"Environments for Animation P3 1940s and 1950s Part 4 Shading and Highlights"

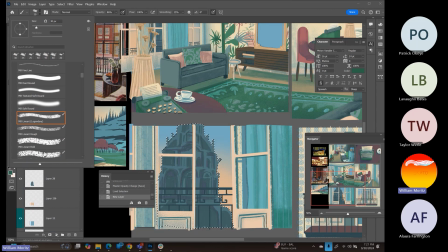3384s
This one I'm going to use my texture spray.
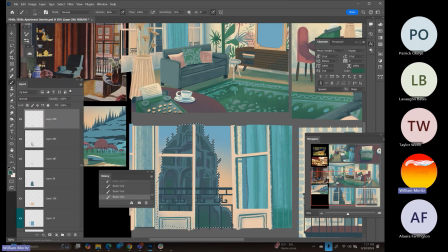3400s
Just going into some of those big areas. It's a little messy as I start to get closer. It's all right for now.
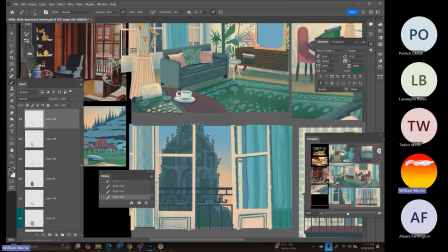3412s
I think the pin lights, or sorry, the edge lights that I'm going to put on this thing will help it quite a bit.
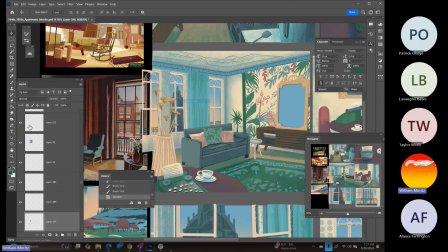3421s
It's feeling strong to me.
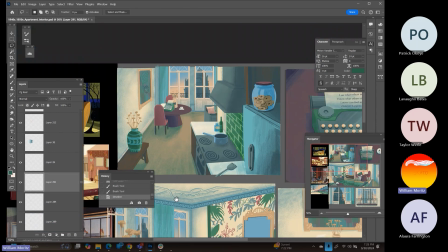3429s
Yeah, that's what it needed, was a little bit of green on it.
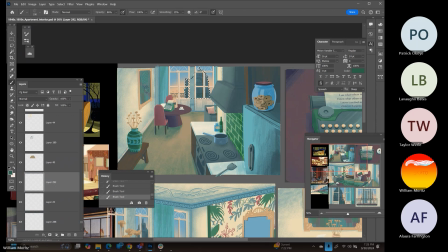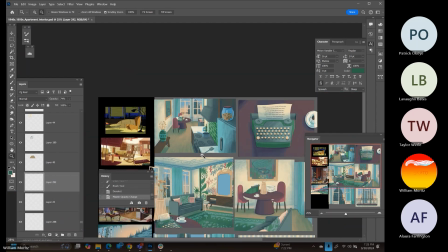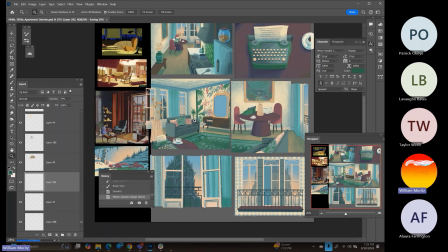3459s
Okay, that feels good. Cool. Glad I got that out of the way. All right. Last thing here on the shadow pass before we call this a wrap.
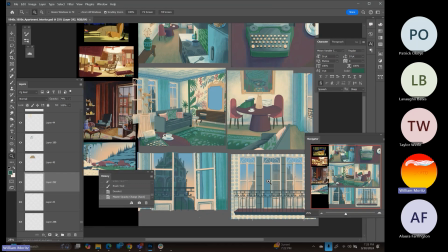3472s
Got this mirror to start thinking about, as well as this piece right over here.
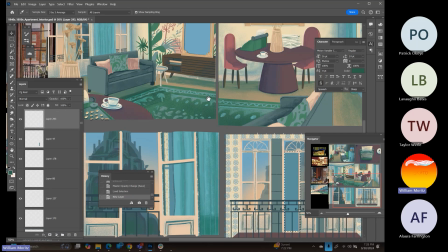3478s
So this guy, I haven't done anything with him yet. Same deal. I wasn't sure exactly what I wanted to do or what it was going to look like.
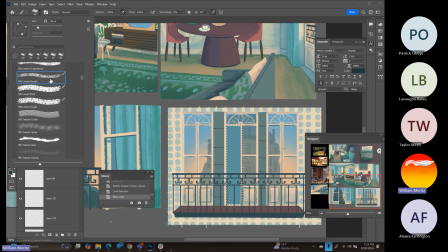3487s
So let's just go in and try some stuff. I've been avoiding it.
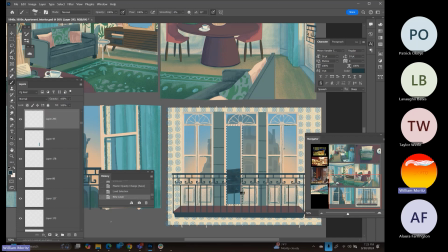3492s
And I find that the parts that I'm avoiding within a lot of these shots and scenes, most of the time, once you actually just
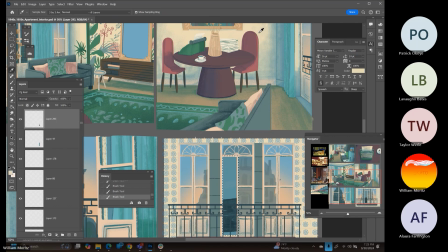3507s
start painting and making some kind of decision, that the solution start to come to you. So once again, we can start to build in some of that green within the shot. I don't know. I'm just trying some stuff. I'm going to mute all this quite a bit here in a second.
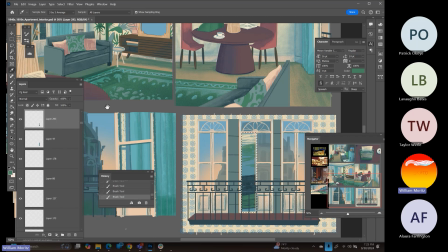3526s
Just trying to pull in some of those colors from the rest of my space.
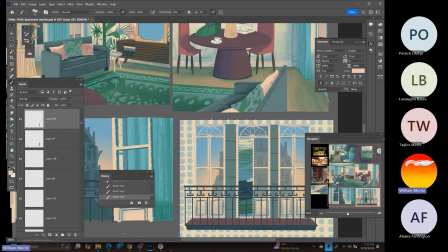3530s
And yeah, let's do a little bit of the top of the couch color. And now let's take that, and we've got this darker color here, which I think I can go over with the spray.
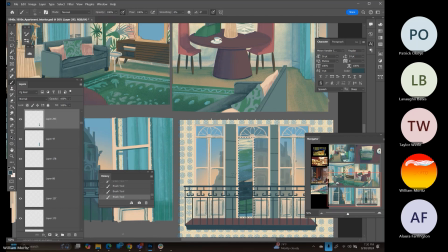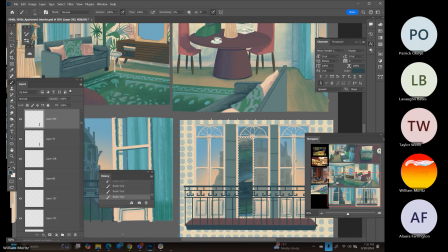Here we go.
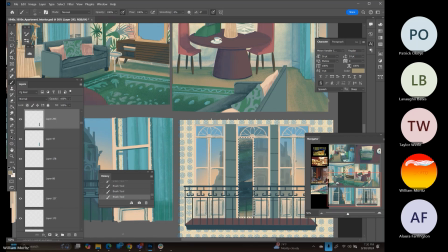All right, super textural, not really well defined.
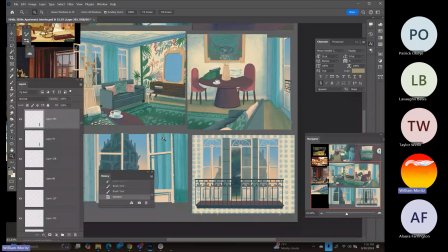3584s
The rest of the shot is pretty well defined, so I think that works well for the inside of it.
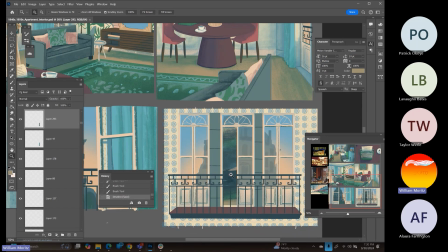3592s
And we'll do some more rim lights to not lose the handrail right there when I go in and start the highlight pass.
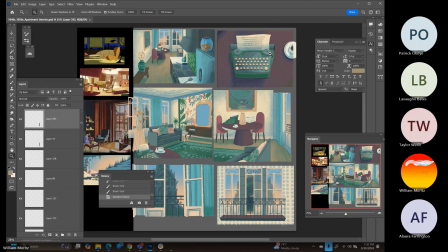3600s
But I can go through and do every little letter
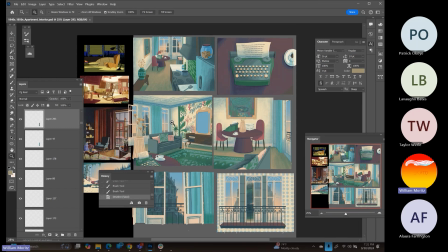3607s
on the typewriter, but for this particular style, I don't think that's a detail that I really need to include. And I'm in a pretty good spot now to start my a big highlight pass and starting the rim lighting.
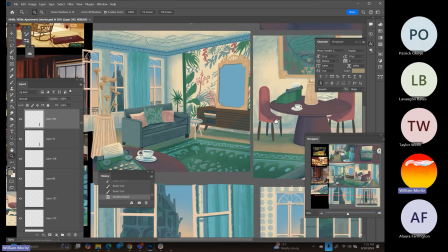3620s
So there's definitely some areas within this shot, like the back of the couch, the side of the couch, this the edge of this
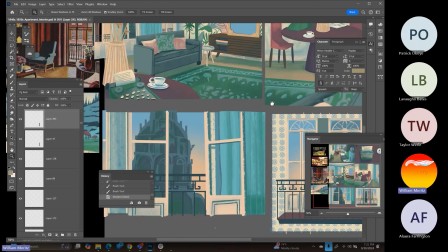3629s
table that certainly needs the highlights on there.